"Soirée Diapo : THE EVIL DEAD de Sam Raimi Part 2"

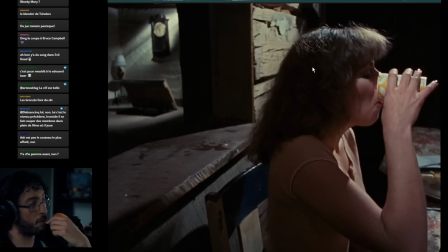2562s
Encore une fois, il utilise des cadres dans le cadre, etc., où on voit au premier plan c'est laquelle, merde non c'est pas Linda, ça c'est Shelley je crois, qui du coup est tranquille en train de siroter son jus rouge de la mort, tandis que cette trappe s'ouvre et qu'on voit s'ouvrir
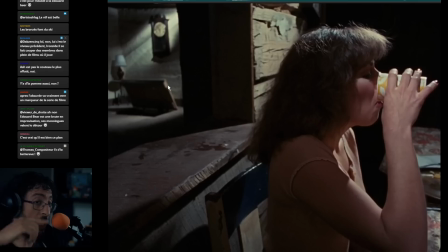2581s
je crois que dans le scénar on la voit pas s'ouvrir, on l'entend s'ouvrir, on entend un bruit et ensuite c'est les personnages qui se rendent dans la pièce d'à côté pour découvrir la trappe ouverte, ce qui du coup mais là c'est encore mieux construit je trouve, c'est super ce côté en fait, dans les cadres c'est une des grosses qualités d'Evolded c'est hyper bien cadré en fait il y a toujours cette idée de jouer avec la profondeur il y a toujours systématiquement cette
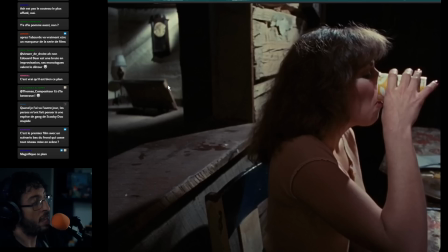2600s
idée de jouer avec le hors champ aussi on en discutera encore mais il y a vraiment plein de bonnes idées de cadres, c'est super et en fait le fait de voir cette trappe s'ouvrir comme ça je trouve que c'est un super effet d'horreur et un super jumpscare qui est attendu qui ne fait pas sursauter parce qu'on la voit dans le fond il y a un plan avant, le même plan mais avec la trappe fermée, donc on le voit dans le fond on sait que ça va arriver,
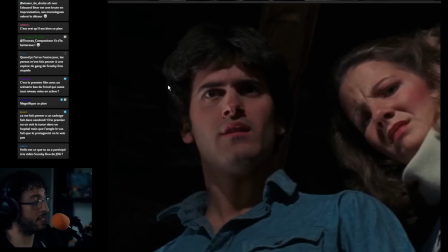2620s
mais l'effet est quand même assez saisissant, assez supéfiant ça continue, donc ils vont aller voir un petit peu ce qui se passe dans cette cave dans laquelle il ne se passe rien C'est quand même l'occasion pour Sam Raimi de commencer un plan. Donc ça, c'est un gimmick qui fait très souvent notamment au début du film.
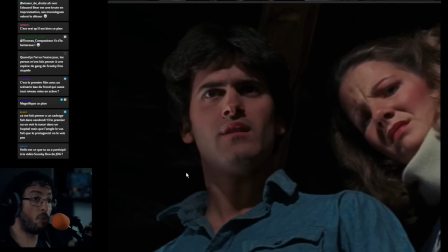2634s
C'est des plans où il tourne quasiment à 360 ou à 180 degrés. Alors, on me demande, Ragnarouac, tu dis, est-ce que c'est le premier film avec un scénario au bas du front qui casse tout au niveau mise en scène ? C'est peut-être pas le premier, mais celui-ci est vraiment important dans l'histoire du cinéma parce que en fait, ça va remettre le...
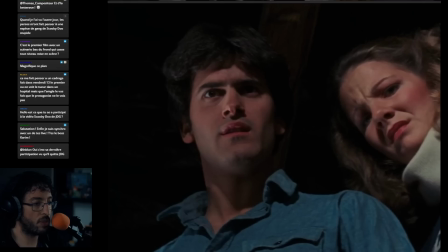2651s
Et on va en parler, ça va remettre la... Comment dire ? J'allais dire... Attendez, je vais juste augmenter la luminosité de ma caméra parce que je suis extrêmement sombre. J'en suis désolé. Boom, boom, boom. I want you in my room. Ne bougez pas. Clac. C'est pire. De rien. Hop, hop, hop, hop. Bougez pas.
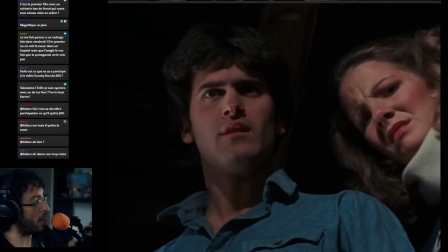2671s
Mais ouais, c'est très important parce que ça va mettre la mise en scène au cœur du cinéma d'horreur, en fait. Non, mais bougez pas. Voilà. Donc, du coup, il y a ce plan en contre-plongée de ouf qui fait un panoramique Celui-là n'est pas à 360, mais en tout cas, il y a très souvent, au début du film,
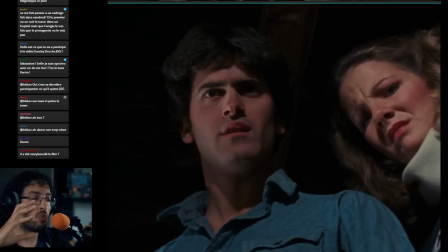2688s
des panoramiques qui te font, qui te montrent un petit peu tout autour, soit pour te montrer les personnages les uns après les autres, un petit peu en mode Dead 70 Show, pour les gens qui connaissent les séquences où ils fument des spliffs dans Dead 70 Show et t'as la caméra qui passe,
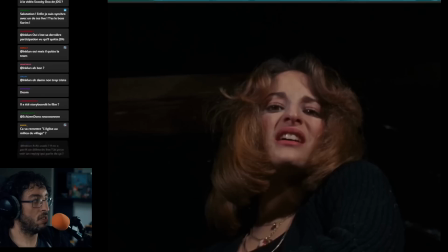2699s
qui va sur tous les personnages, soit pour te faire prendre connaissance d'un décor, ce qui arrivera dans la cave juste après.
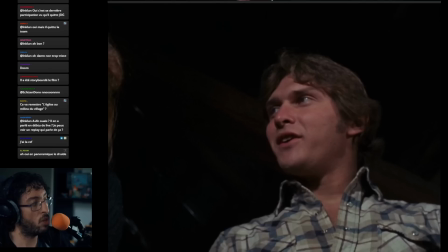2705s
Mais il y a cette idée vraiment de ne rien cacher, même si parfois, tu vois un peu les projos, mais ils cachent rien, il y a cette idée vraiment d'exploration aussi de l'endroit, étant donné que c'est un huis clos, et il y a l'idée de passer sur tout. C'est aussi l'occasion
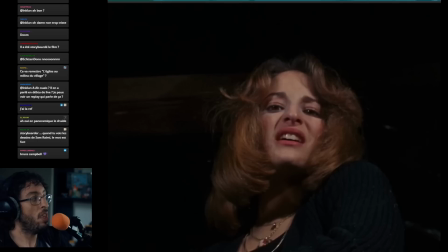2719s
d'avoir des dialogues entre les personnages qui vont continuer un petit peu à creuser leur relation où tu te rends vraiment compte que
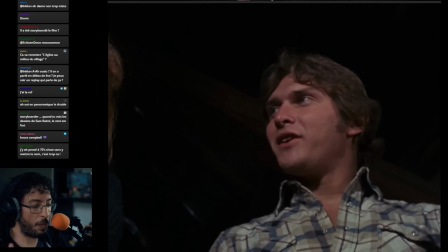2725s
elle, c'est la plus sensible et que lui, c'est vraiment un douchebag. Parce qu'il y a des échanges parfois qui sont... c'est pas très bien écrit. Ce qui est étrange parce qu'en plus, Sam Rémy a fait des études de littérature. Il n'a pas fait des études de Sinoche, il a fait littérature. Mais du coup, c'est pas... Dans les dialogues, il y a quelque chose. Dans les scénarios de base, il y avait plus de dialogues.
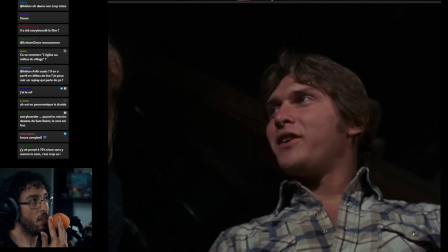2744s
ils ont occulté le fait que ce sont des stoners donc peut-être que ce côté un peu on rigole pour un rien est encore un peu plus choquant, enfin c'est encore un peu plus
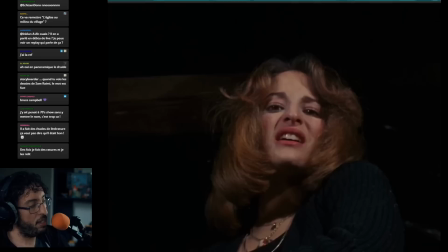2753s
comment dire, bizarre mais lui il y a des trucs donc ils entendent un bruit dans la cave et elle, elle dit c'est peut-être un animal
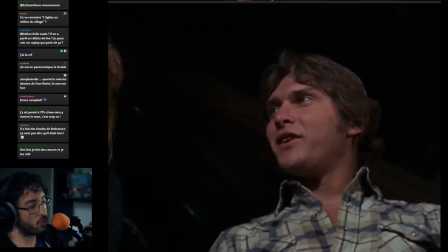2762s
ce qui cert est un peu couillon parce que la cave était fermée mais du coup la réaction de Scotty c'est de dire ouais c'est ça, un animal t'es con, un animal et je comprends pas pourquoi ça le fait autant marrer ça peut être un animal. C'est pas spécialement...
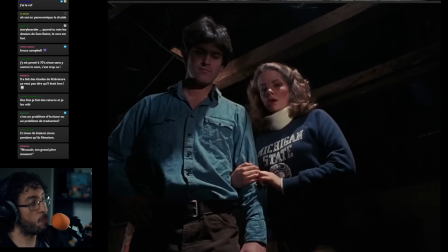2778s
il se moque en fait et je ne comprends pas et du coup comme c'est un connard et bien c'est le premier qu'on va envoyer
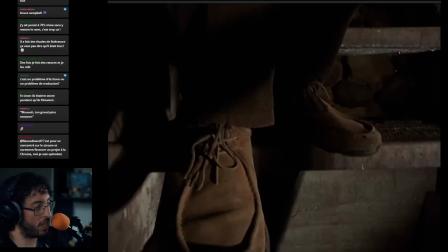2783s
donc eux le regardent c'est le premier qu'on va envoyer dans la cave pour aller voir qu'est-ce qui se passe dit donc dans
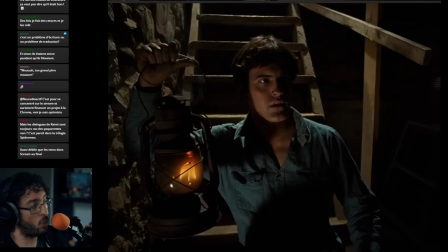2787s
la cave pendant qu'eux ils regardent mais il lui laisse à peine le temps en fait d'aller dans la cave il répond pas il est en train de se balader et H va le rejoindre donc là on est déjà pas du tout dans le là ça s'est tourné après parce que du coup il s'est passé quelque chose enfin il s'est passé moult choses lors de ce tournage